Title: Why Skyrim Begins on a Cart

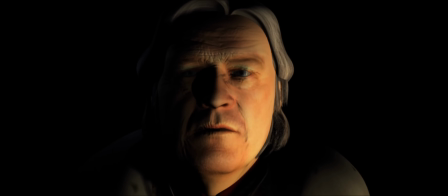[16:16]
They're direct, they're cinematic, they're explanatory, but Skyrim is different.
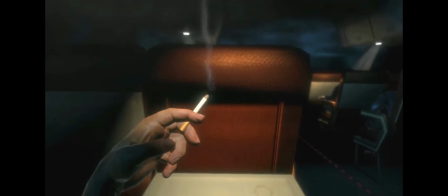[16:21]
And there are a ton of other game introductions that I really love, like BioShock, The Last of Us, Alan Wake 2, Death Stranding.
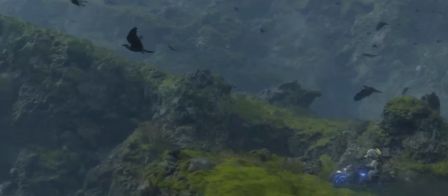[16:28]
Actually, yeah, Death Stranding's opening is really, really good.
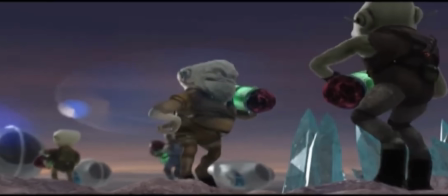[16:30]
I mean, it's no Aliens in the Attic, the hit 2009 game based on the hit 2009 film, but it's decent, it's passable.
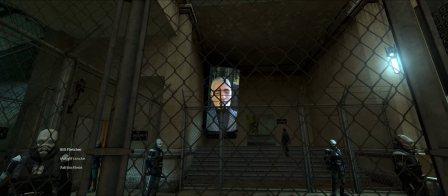[16:37]
All that to say, there are tons of other incredible game intros that are worth being celebrated, but as good as all those intros are, none are as iconic as Skyrim.
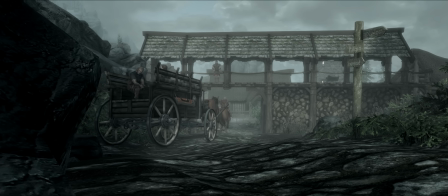[16:46]
In that cart, Skyrim makes a promise to the player that the world is rich, that your time is respected, and that you're incredibly important, even when you're a nameless prisoner.
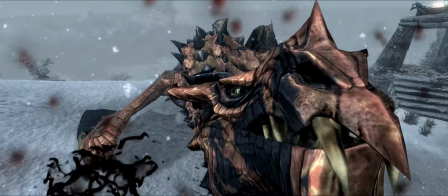[16:55]
It's a promise that the rest of the game delivers on, and it's for that reason that everybody that plays Skyrim can remember the first few minutes like the back of their hand.
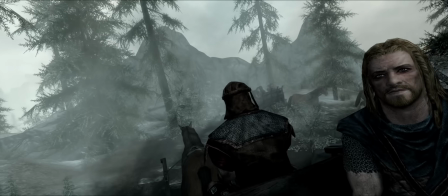[17:02]
But there's actually a lot more happening in the cart that we haven't discussed at all so far.
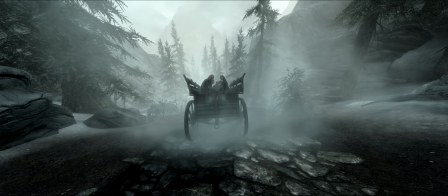[17:10]
Remember earlier when I said there's a reason the cart is heading downhill instead of up?
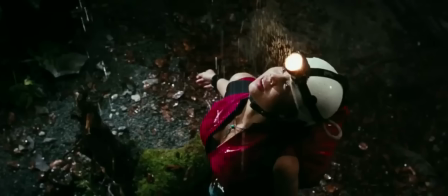[17:14]
Well, both film and game directors love to use descent as a metaphor for loss of control, the approach of death, or even the beginning of transformation.
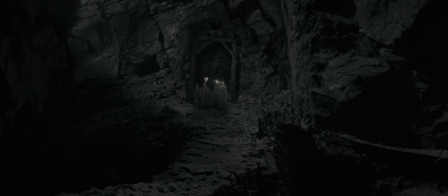[17:23]
And you've seen this before, like in Lord of the Rings when the Fellowship descends into Moria, they meet the Tomb of Balin,
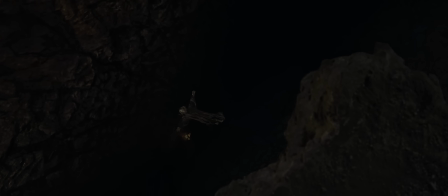[17:28]
they summon hordes of goblins, they awaken the Balrog and lose Gandalf to the Abyss. It's a major turning point for the story, and it's the first real loss that the Fellowship experiences.
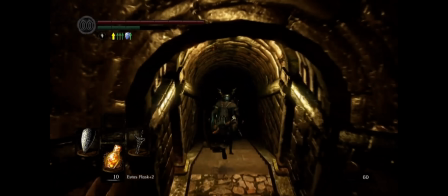[17:37]
And then you see this in Dark Souls, with Blighttown's long, spiraling descent into rot and into madness.
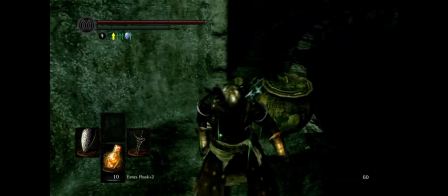[17:42]
The air starts to get thick, you start to get anxious, and the rules of this game that you've been playing for hours start to break down around you.
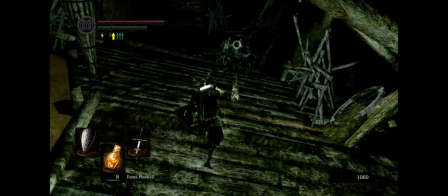[17:49]
Because you're used to playing Dark Souls the way it's meant to be played. You use spacing, you slowly learn enemy attack patterns, you play deliberately and the game rewards you for doing so.
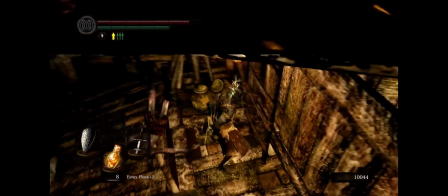[17:57]
But Miyazaki flips this with Blighttown.
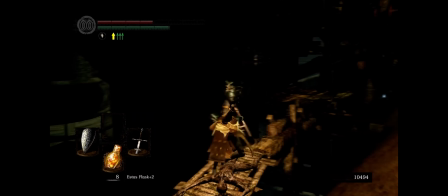[17:59]
Enemy placement gets unpredictable, you're poisoned constantly, and that level of verticality throws you into a state of constant disorientation.
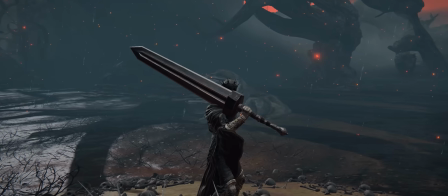[18:06]
And people love to joke about Miyazaki's calling card of poison swamps and how they're always some of the most brutal parts of his games, but that all started with a descent.
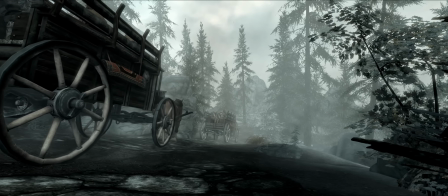[18:15]
And so does Skyrim. Todd Howard uses that slow, winding descent to add to that ominous feeling that you get in the cart.
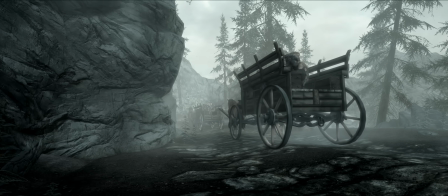[18:20]
It's not overly dramatic, it's not overly theatrical, but it's quiet, it's subtle, and because of that, it's effective.
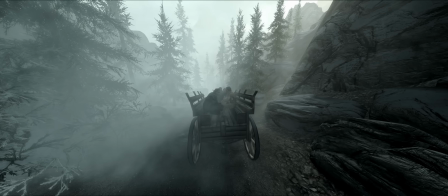[18:26]
And within the cart, there's even more visual storytelling going on. Ralof and Lokir sit next to each other.
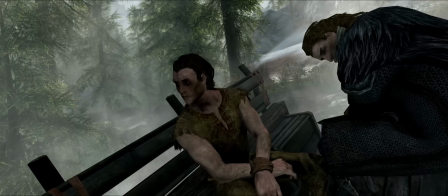[18:31]
They're preaching these ideologically different stances, like the devil and the angel on our shoulder.
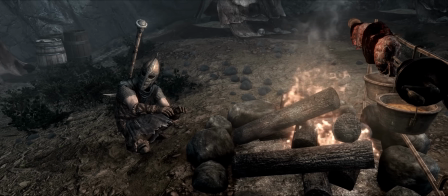[18:36]
Ralof is dressed in blue, which is a color that we're going to associate with Nords for the rest of the game, and he's comically Nordic.
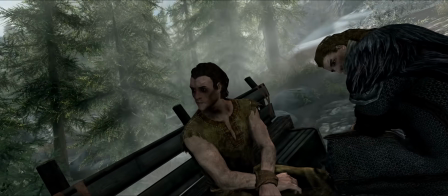[18:41]
He has this flowing hair, this pale skin. But Lokir is dressed in brown. He's signaling neutrality, and it puts him a step closer to alignment with the Empire.
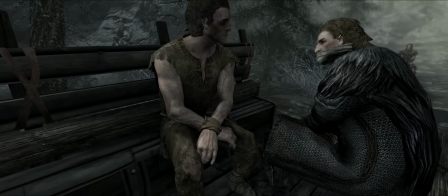[18:50]
He's a bit dirty, you can tell he's just kind of scraping by, and you know he's a lowborn.
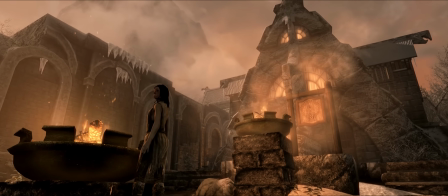[18:54]
You can tell he was rejected from the system even before the Empire came around. And physically, Ralof is closer to you, which is not a coincidence.
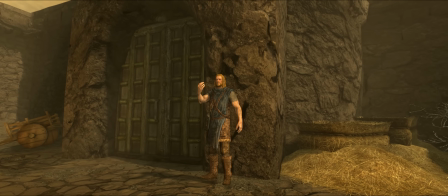[19:01]
The game really wants you to decide how you feel about Ralof before the cart ride is over. But then there's the driver.
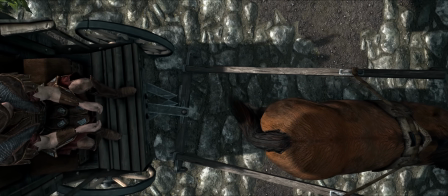[19:07]
And him facing away makes sense because, I mean, he's driving the cart, but it also obscures his face,
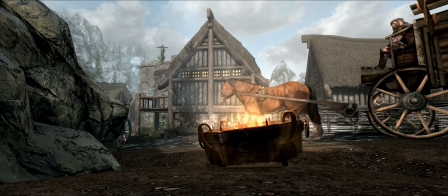[19:13]
which further paints him in the position of just being a cog in a larger machine. Not a person, but a function of the Empire.
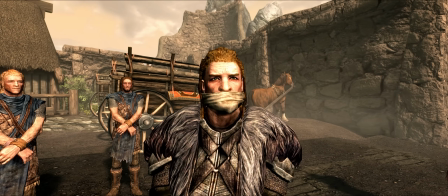[19:19]
And the gag that Ulfric is wearing tells so much. First, it's a sign of how afraid the Empire is of him.
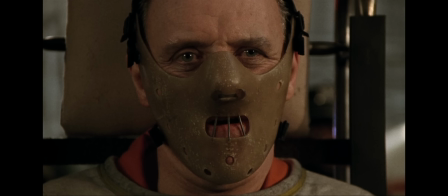[19:25]
It feels like a very Hannibal Lecterian way to deal with a captive, but it's also foreshadowing this central theme in Skyrim, that your voice is more powerful than anything else.
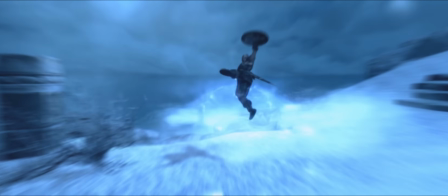[19:34]
And of course, this is very literal in Skyrim. I sent Lydia absolutely packing down High Hrothgar more than a few times in my playthroughs,
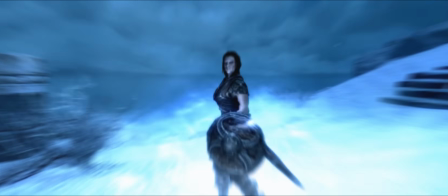[19:41]
and I wouldn't hesitate to do it again if she looks at me funny, but it's also very metaphorical.
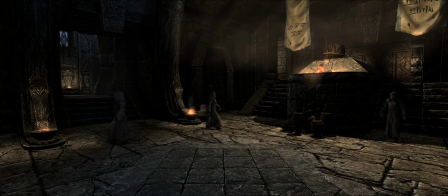[19:46]
Because sure, you can use swords to draw blood, but the most powerful and world-changing power in the world of Skyrim is your voice.
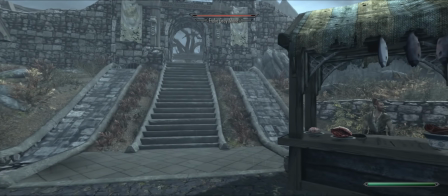[19:53]
And of course, in this high fantasy Skyrim environment, it means that your voice is basically just a really powerful sword, but the metaphor is quite beautiful.
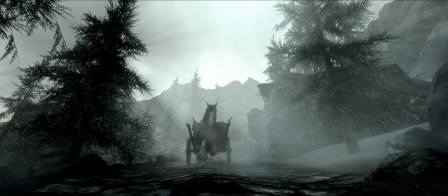[20:00]
There's more going on in the scene than the cart and the people on it, though. This is our first introduction to the world of Skyrim, and Bethesda picked the location very carefully.
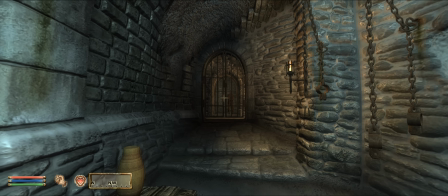[20:09]
Because in contrast to Oblivion, which starts in a cell, Skyrim begins with a focus on the environment and nature.
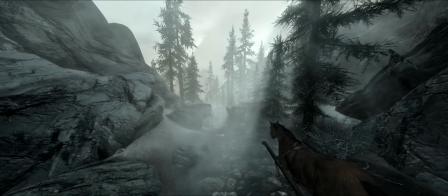[20:15]
Look around outside the cart. We're not in this beautiful, lush fantasy environment of Oblivion anymore.
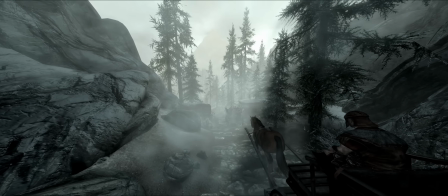[20:20]
It's cold. The colors are muted. You can almost feel how harsh it is.